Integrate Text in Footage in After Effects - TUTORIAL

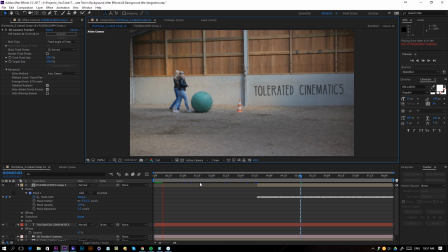[8:07]
Now right here I will fit up to 100% and play this back and currently we have our text tracked in the background. We lower the opacity, add a little bit of blur to match it with our composition and now we will actually key out or erotoscope our ball to become in front of our text.
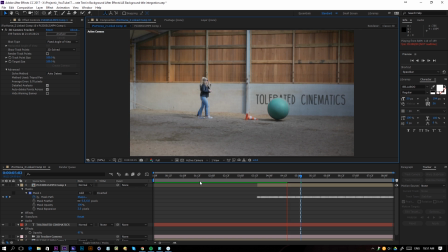So this is pretty cool. And immediately it gives the idea that the text is actually in the shot because of the moving part in front of it.
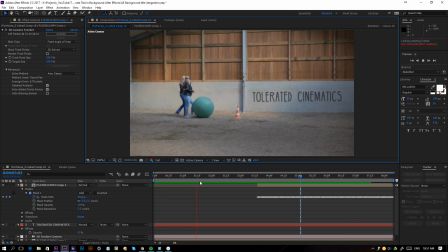[8:41]
So these are some really cool tricks to integrate something to your footage. And then finally, if you're satisfied with your results,
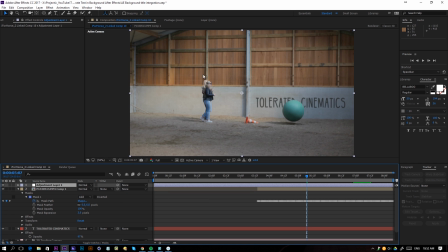[8:49]
you can do a final grade on top of everything together so it's nicely integrated and what I will do is just import a look is apply lumetri color apply this to an adjustment layer and then just go to creative and load a little bit
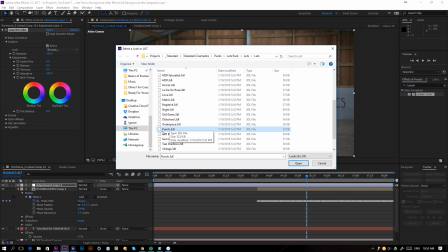[9:06]
so here I go now we'll import one like punch right here and we'll open that up and just
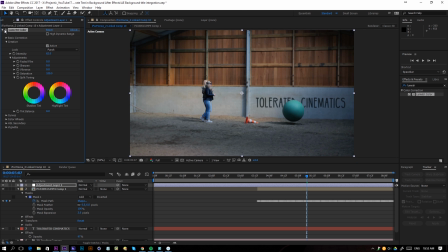[9:11]
toggle it down a little bit so we get a nice style on top of everything so it's a little bit more contrasty and
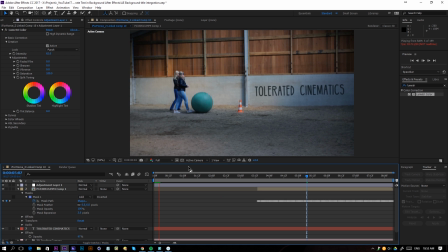[9:18]
And yeah, there we go. So this was my tutorial for today. Hopefully you enjoyed it. If you did, give it a like. Also subscribe to the channel for more and definitely check out our lids on our website or anything else. We'll link that in the description. So yeah, thank you for watching and see you next one. Goodbye.